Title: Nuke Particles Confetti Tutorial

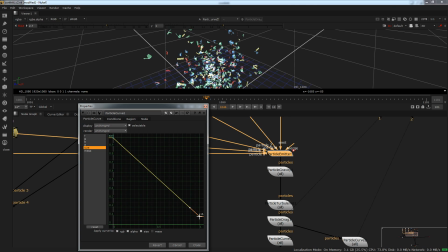(8:15)
If I drag this down this side, you can see that they start getting, if I drag this on a bit, you can see they start getting smaller as they go. Or what I could do is drag this up, and then they'll start getting bigger.
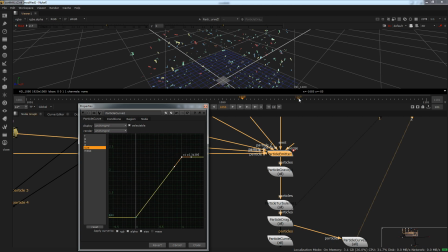(8:31)
The older they get, the bigger they're gonna get, basically. And as the lifetime goes on, you can see they start getting bigger. So what we could do is, in order to cheat it coming towards camera, I could make them so they get bigger over their lifetime.
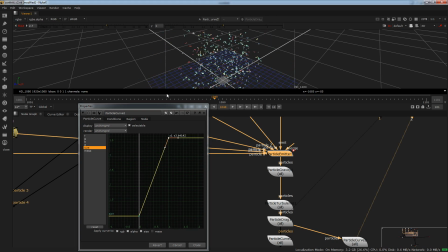(8:46)
What that's gonna happen is, what that's kind of gonna look like is, as they come close to the camera, because the camera's over here, as they fly towards the camera, they're gonna get bigger basically, the longer they stay on screen, or the longer they live for, and then it's kind of gonna cheat the fact to make them look like they're closer.
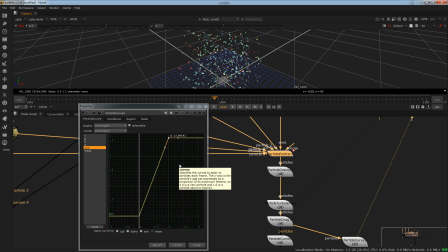(9:02)
Again, that's a massive hack. What I'd probably have done is try to move my camera closer and maybe adjust the particle settings. But I felt like everything else was pretty good, and I didn't want to kind of play around with it too much, so that's why I ended up doing that. Something else you can do is you could make it so that, again, if you wanted it back to that size of
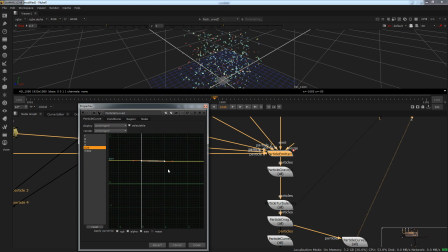(9:21)
0.215, then what we'd have to do here is drag them both down. You can see we've got 0 and 1 here, and as I zoom in, you can see we've got 0.1 and 0.2, so that's about the same size that they were, and then you can make it so they get smaller or then bigger over their life.
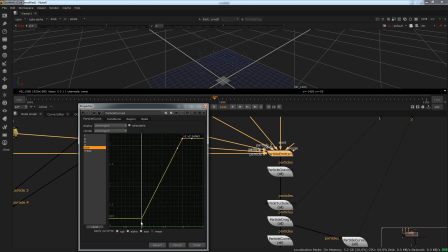(9:37)
So I could bring this all the way up. And as soon as they're born, they're going to start off at around 0.2. And when they're about to die, at the end of their life, they're going to get to about 2.2 size. You can see they slowly get bigger and bigger and bigger there. Can you see? So that's really useful to use.
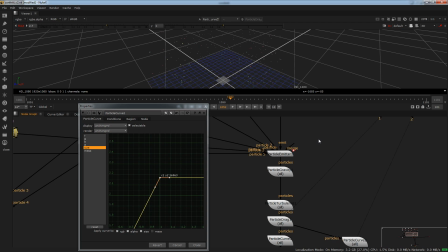(9:53)
Again, you can use that for smoke and all sorts of stuff. So that was just a little hack.
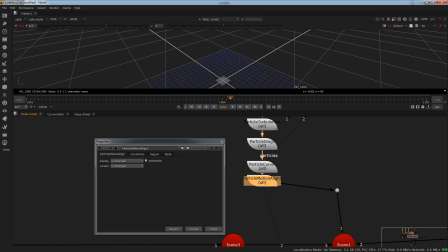(9:57)
And then the particle motion align is just going to make sure that they're all kind of aligned along their motion. They're not kind of going to stay the same kind of, they're not going to face the camera the same way the whole time.
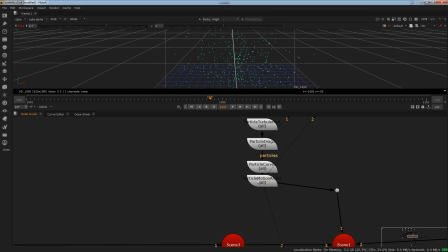(10:13)
They're actually going to fly along whatever their motion is. So that's why that's in there, just to kind of force them to kind of now face the way they're flying. So there you go, that's kind of that setup.
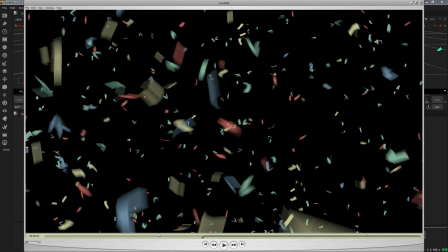(10:24)
Now, one thing I felt in regards to, if I go back to the QuickTime, is we had this really nice particles coming at the camera.
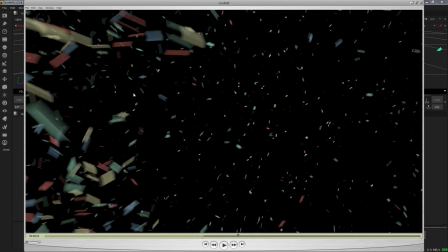(10:31)
And you can see we have these particles coming in here, then we also have a ton coming in from the side.
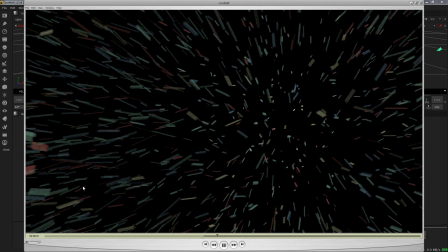(10:36)
Right, can you see that? And you kind of wouldn't really notice it if I play through. And again, you can get away with this in that because it's ads and it's very quick. And this was just a one-off shot, so I wanted to do it quickly. But you can see we end up with having these particles kind of flying from the side there. And that was because, again, these particles weren't getting close enough to the camera for my liking.
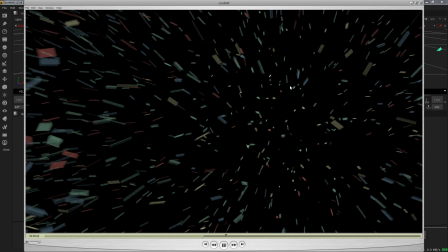(10:56)
I wanted to make sure there was a feel of chaos in regards to the confetti in front of the camera. So what I actually did here,
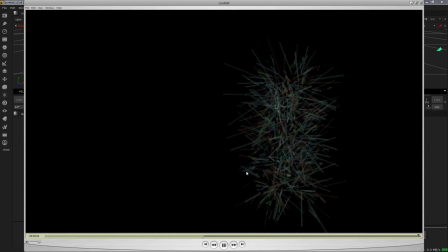(11:02)
and what you can really do in new particles,
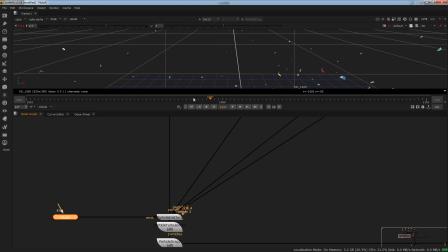(11:06)
is if I quickly go down here, you can see here I've got another card with the same particle emitters in, and just turbulence and a bit of drag. No gravity this time, because I didn't want them to fall down. I wanted them to just fly in from the side. If I look at where these two cards are placed,
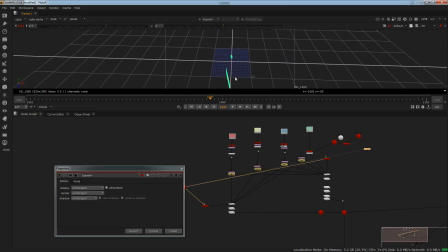(11:22)
you can see I've got one here facing the camera and another just basically to the side if I bring my camera in here. So we've got this card over here that's making them fly kind of this way. Then we've got this card to the side, and this one was just used to add some kind of
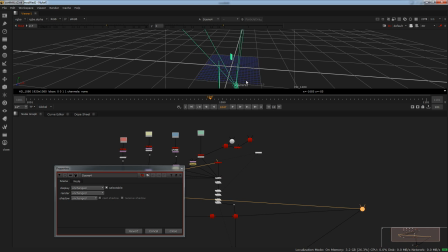(11:39)
crazy ones getting really close to the camera as it goes. So now what will happen is as these are emitted, you can see they just fly all the way across. And let me just put just this and this in the scene.
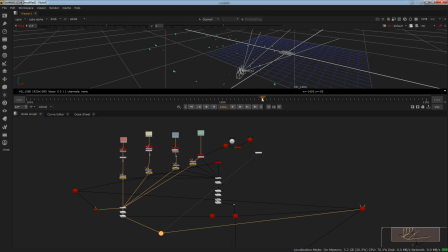(11:54)
Now if I play through, you can see now that they're going all the way in front. And again, I've really basically nudged down the number of particles being emitted here. That was at like 1,000 something. So that's why there's so many going across over here. But again, my computer's already crashed, that's why. But yeah, that was just to get those foreground particles in there nice.
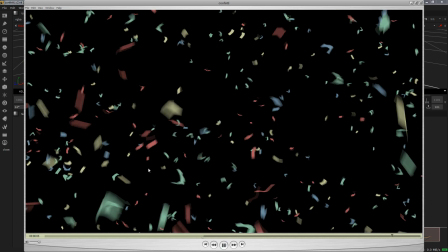(12:14)
And basically just give that kind of act of craziness. And those are those ones you can see flying in from the side.
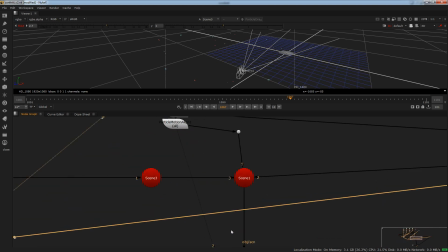(12:19)
So that's my Nuke particle setup for confetti.